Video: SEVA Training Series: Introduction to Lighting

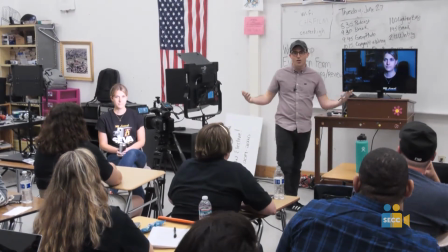(16:39)
You can't control anything on an automatic setting.
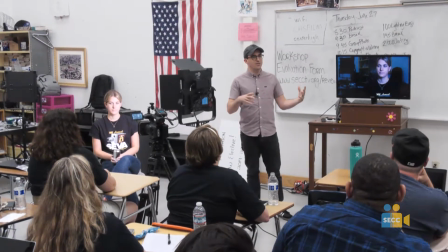(16:42)
So this is all assuming you're going to switch over and try to figure out how to shoot manually.
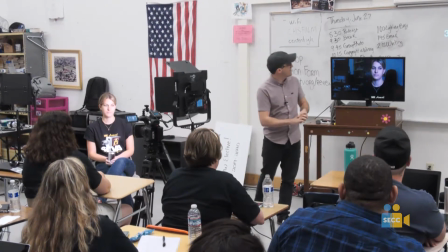(16:48)
So these are just kind of the concepts once you get there. I actually kind of like this.
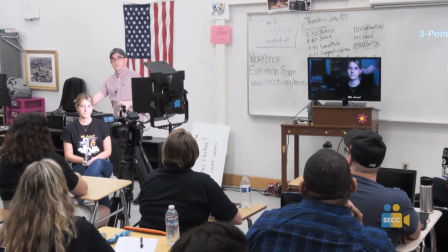(16:53)
Like, even though this is way brighter in real life, you can kind of see it doesn't really matter what it looks like in real life.
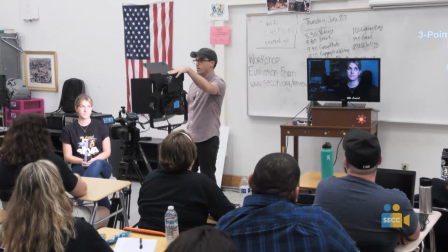(16:59)
It's the relative brightness of the light. This light is twice as bright as the light behind her,
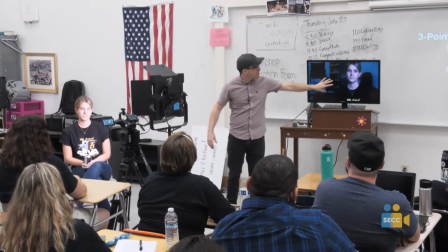(17:07)
and it's we can tell on the screen the way that it's coming through the camera, even though in real life it's not necessarily like that.
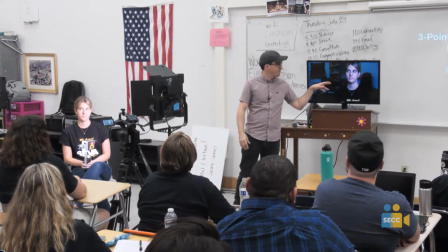(17:15)
So it's all about relative brightness, not actual brightness.
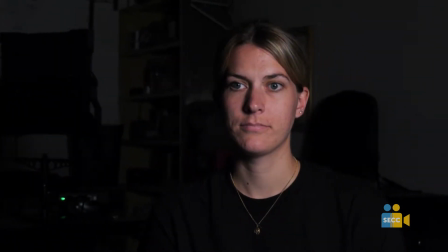(17:21)
I'm going to open. I threw an ND filter on there to kind of to cut down on the total amount of light that we were getting. So if I'm going to shoot an interview with just one light, I'm going to probably do it like this in this scenario. In reality, I would turn the lights on too to make it look a little bit more even.
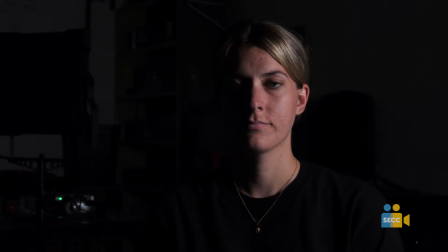(17:39)
So watch what happens. Watch the shadows on her face as I move the light over.
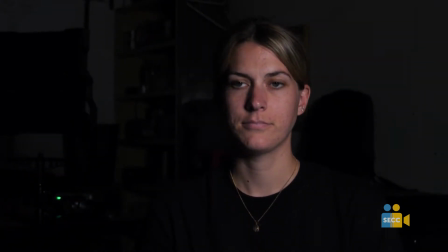(17:46)
Watch what happens.
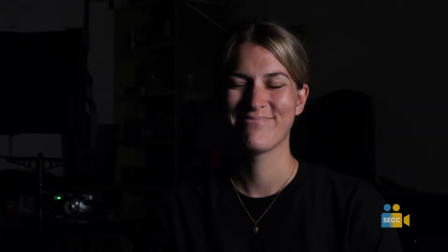(17:50)
This would be the point where we get to like Rembrandt lighting, this like 45-degree angle. Notice the triangle here? That would be kind of classic Rembrandt lighting.
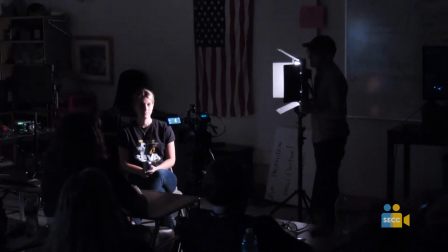(18:05)
And then we can go all the way. If we go just like straight up on the side here.
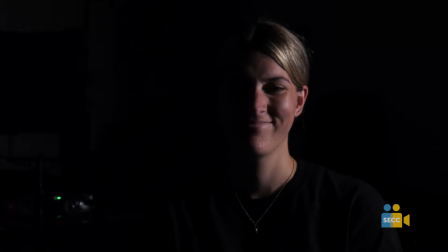(18:11)
Yeah, pretty dramatic. Or we could, go all the way around.
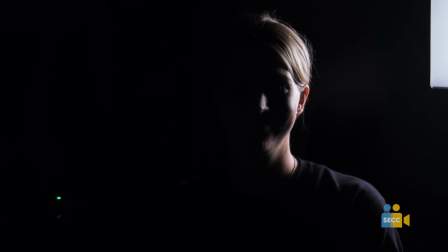(18:20)
Yeah, and we can hide her identity, right?
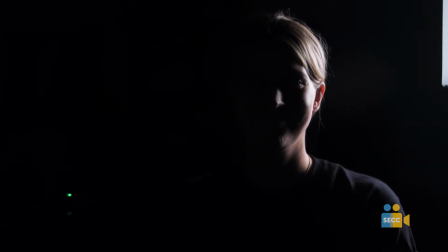(18:24)
So but this is still a key light, This is still a key light.
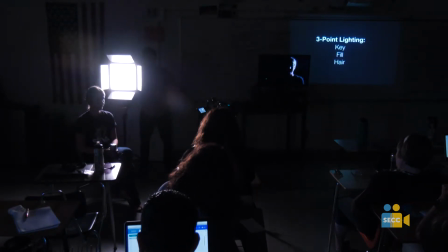(18:30)
It's your one source. It's still the one source of light that we're using. Is there a light on your camera?
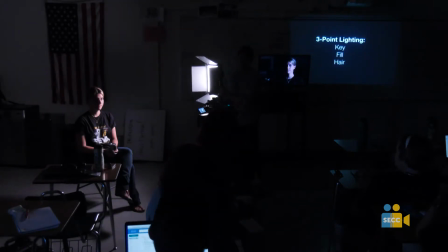(18:38)
Because you flipped something. Is there a light on the? Something about a filter. Yeah, an ND filter is just like putting a pair of sunglasses on a camera.
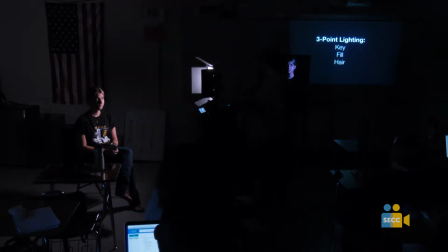(18:46)
Like, it's just literally a dark thing that gets slid on the lens. I'll show you here.
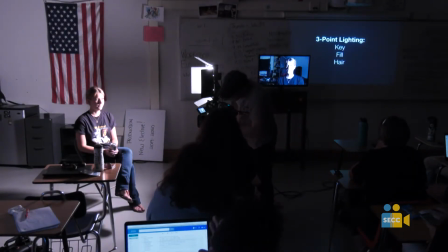(18:52)
Let's go super bright. It's on this specific camera has built-in ND.
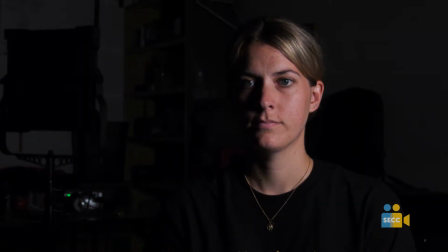(18:57)
So here's 1/8 ND. Here's 1/16 ND and 1/64 ND.
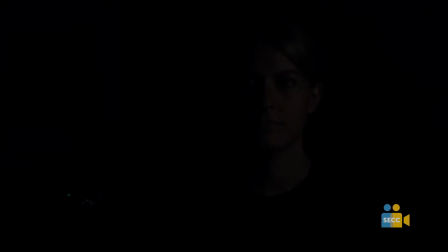(19:06)
So it's just sliding little dark pieces of glass in front of our lens to darken it.
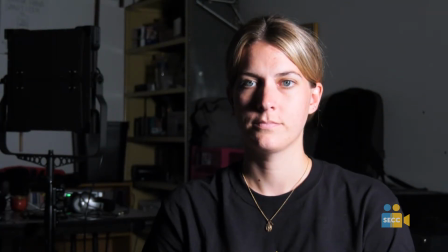(19:14)
So, but again, I like to use the least amount of light that I actually have to.
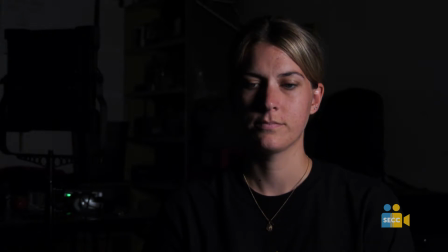(19:22)
So also, right now we are using kind of a, this is sort of a broadside approach here.
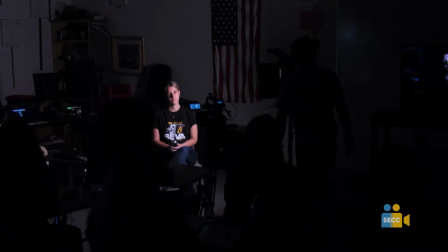(19:28)
Or is it? Yeah, so this is broadside. I'm going to have you look here now.
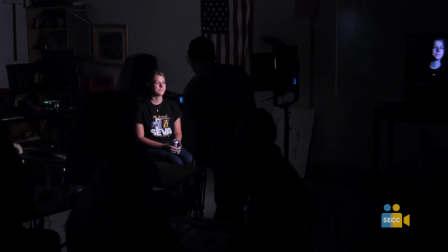(19:42)
Okay, great. Now, if
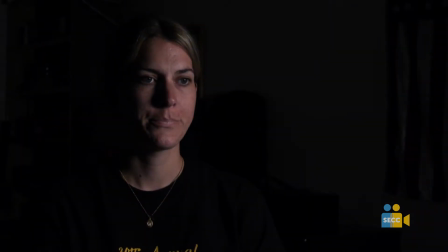(19:48)
our reporter's on this side of the camera, now we have moved over into this far side key or short side. And I think this just looks cooler. I think it just looks more dramatic. I think it's just a better way to do it.
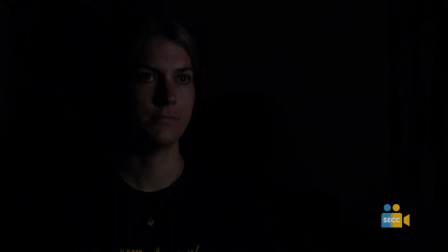(20:08)
And I'm going to go down as low as I can and move it in as close as possible. And so I think it's just a pretty cool, pretty flattering way to shoot a lot of people.
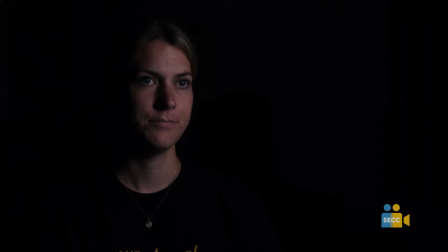(20:20)
You get enough definition in their face. And again, here I'll show you what it looks like if we just had the one camera light on the camera.
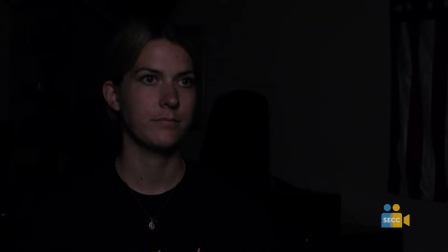(20:28)
Look at the monitor there. You know, now it's all of a sudden an episode of Cops. It's just like, it's just washed out totally. So you have one light right here. Okay.
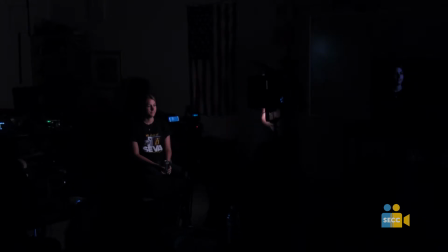(20:42)
So that would be our key light in this situation.